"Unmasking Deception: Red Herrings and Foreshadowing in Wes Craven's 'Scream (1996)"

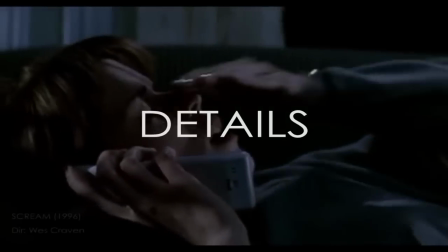Within a film scene, dialogue reveals to us details about the characters, their issues, and even the overall conflict.
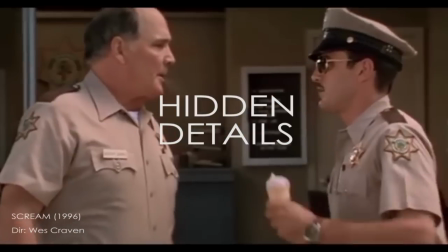The camera can reveal other elements that characters are not aware of, and music can reveal a person's true motivation.
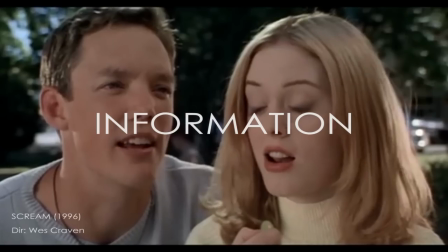This is information the film delivers to us with these techniques.
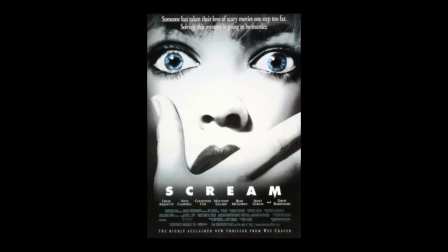Scream is a 1996 slasher horror film directed by Wes Craven, and the script was written by Kevin Williamson.
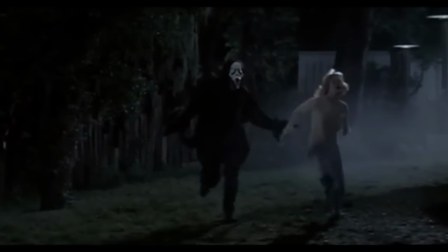The film revolves around a serial killer on the loose after he murders a teenage couple in the opening scene.
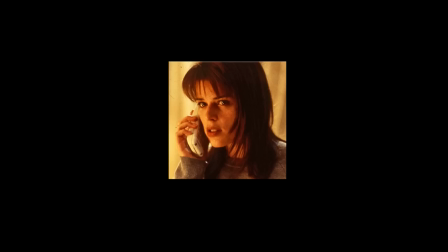We are then introduced to Sydney and her friends,
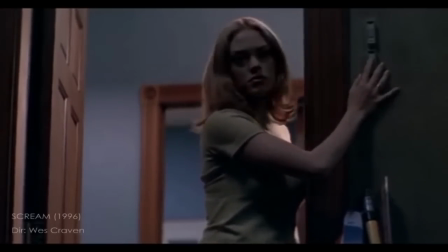whom we follow throughout the rest of the film as they attempt to survive the killer while also trying to uncover the killer's identity.
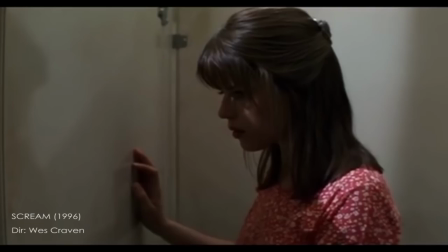Craven uses two devices, red herrings and foreshadowing,
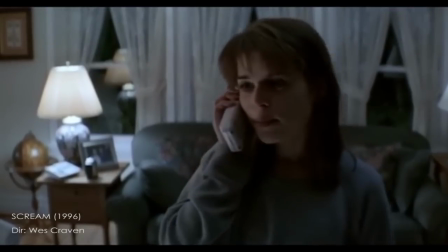throughout the film to both mislead audiences while also giving them information on who Ghostface really is.
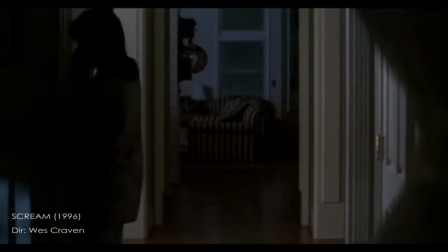Each device intertwines with the other in order to manipulate audiences' expectations.
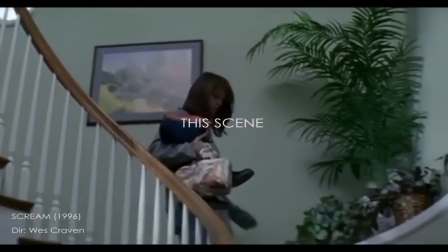For example, let's look at this scene.
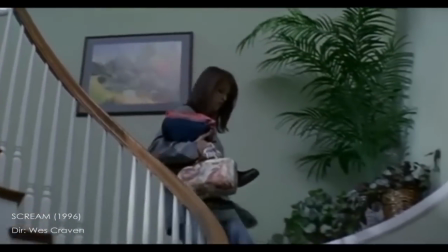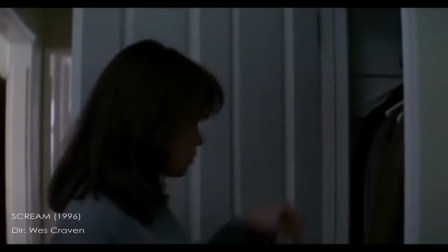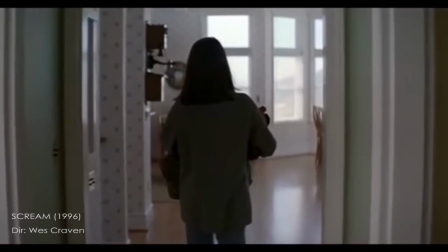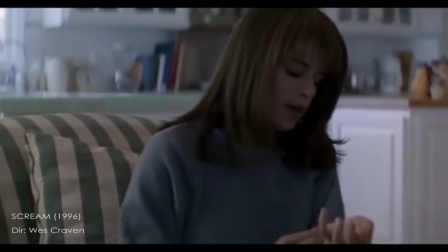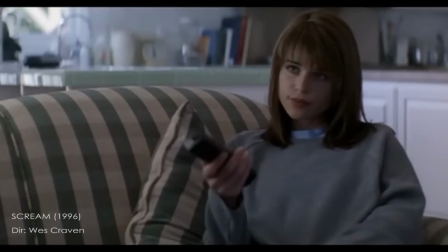The purpose of this scene is to reveal what has happened to Sydney's mother a year prior to the new murders in a news reporting.
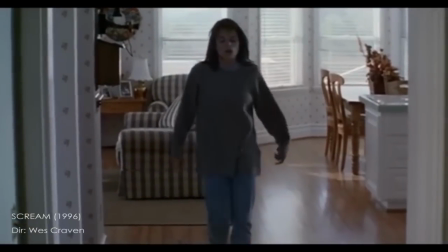From this scene, one might assume that it is the only information we need.
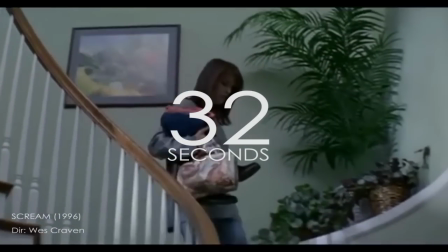However, at the beginning of this scene, we get 32 seconds of build-up as Sydney goes down the stairs, then opens the closet door.
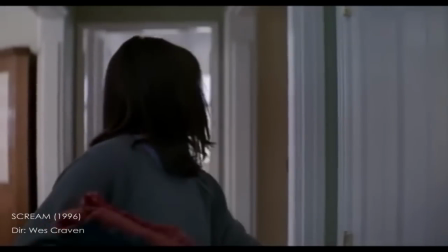Music rises, tension rises with it. But nothing pretty much happens.
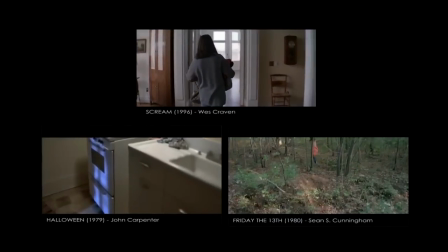The camera then follows Sydney through the hallway, handheld,
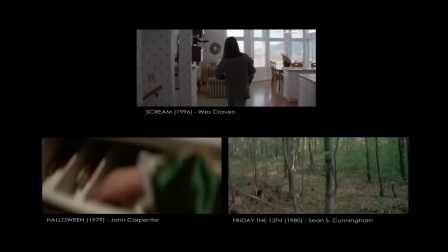and quite reminiscent from POV shots used in slashers such as Halloween and Friday the 13th.
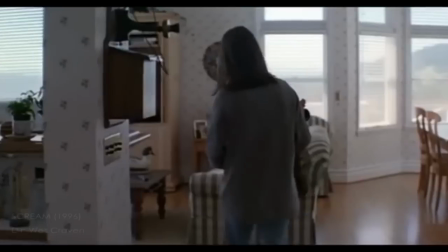It's a way to show the villain's perspective. But nothing terrifying happens in this scene.
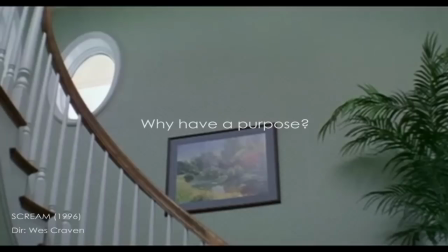There was no scare, so why does this section of the scene serve a purpose?
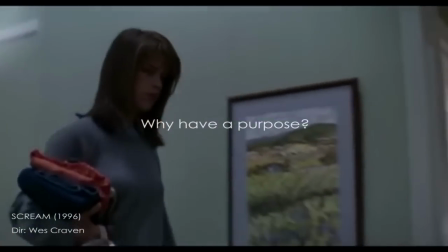The track used in this scene is titled Red Herring.
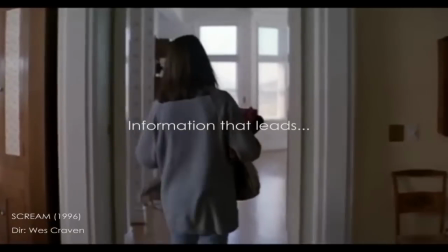A red herring is when information is given to the audience and characters that leads them towards a false conclusion.
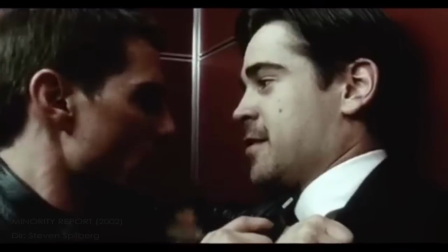Many mystery and suspense films use a red herring to distract the audience and characters away from the actual truth.
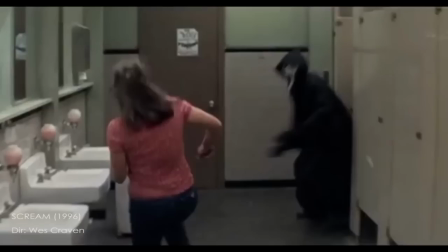For example, midway during the film when Sydney is attacked by Ghostface, we get a clear shot of his boots.
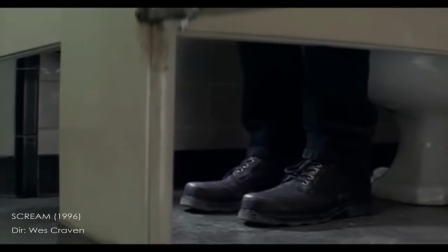The killer's boots in the bathroom scene look like those used by the police chief.
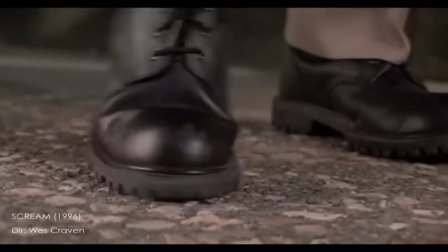The camera shot emphasizes this as an important piece of information for the audience.
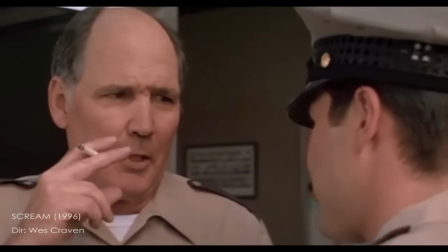First, make sure he's our man.
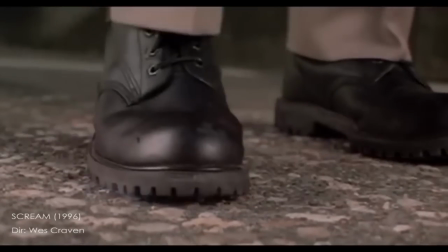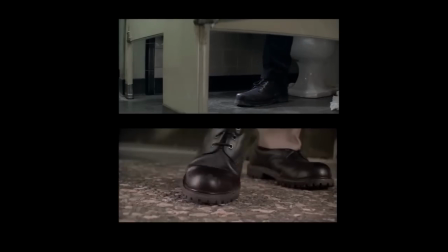This is information we as the audience know while the characters don't. So he must be the killer.
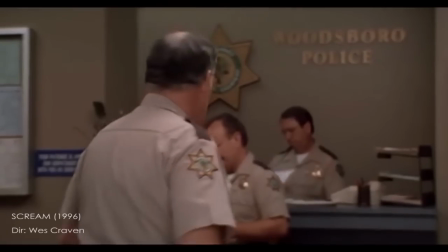But the sheriff doesn't appear for the rest of the film. This is another red herring.
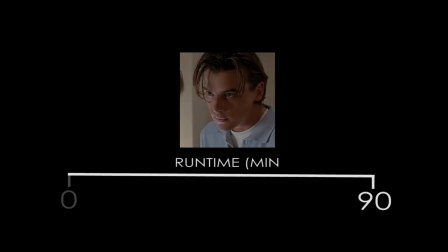The plot of Scream is designed to set up Billy as the killer in the first 30 minutes.
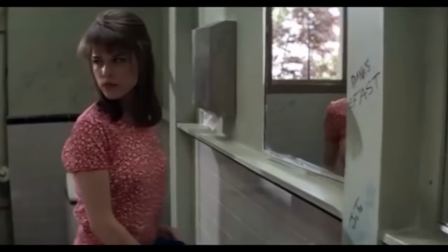By then the film would have already finished. But what the film does is that it intertwines with other visual references, objects, actions,
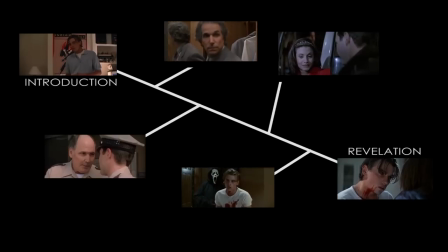and cinematic techniques that lead the audience away from the most predictable suspect
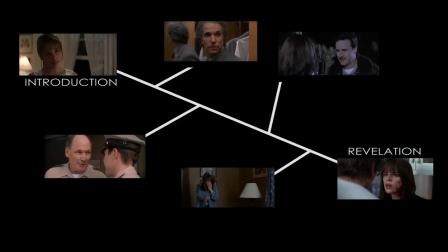and towards other available characters to convince the audience that they too can also be the killers.
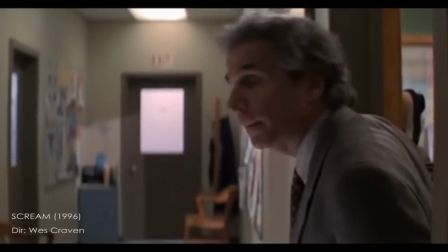The film uses multiple red herrings against the audience as much as possible through techniques such as non-diegetic sound.
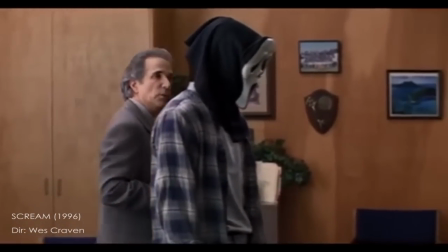So, two of your fellow students just savagely murdered.
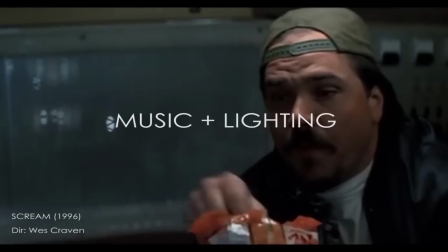And this is the way that you show your compassion and sensitivity, huh?
Music and lighting.
I thought maybe we'd walk.
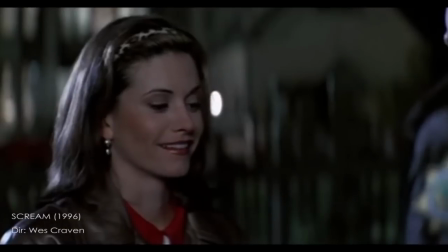Such a nice night out. Got a flashlight. You're not scared, are you?
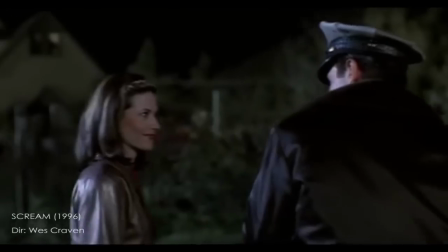All right. Great.
And even dialogue and objects.
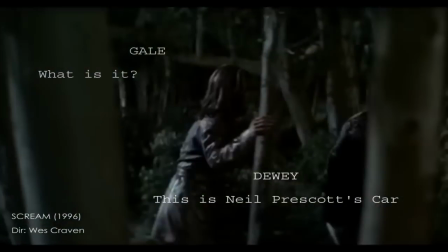What is it? This is Neil Prescott's car. Sydney's father? Yeah.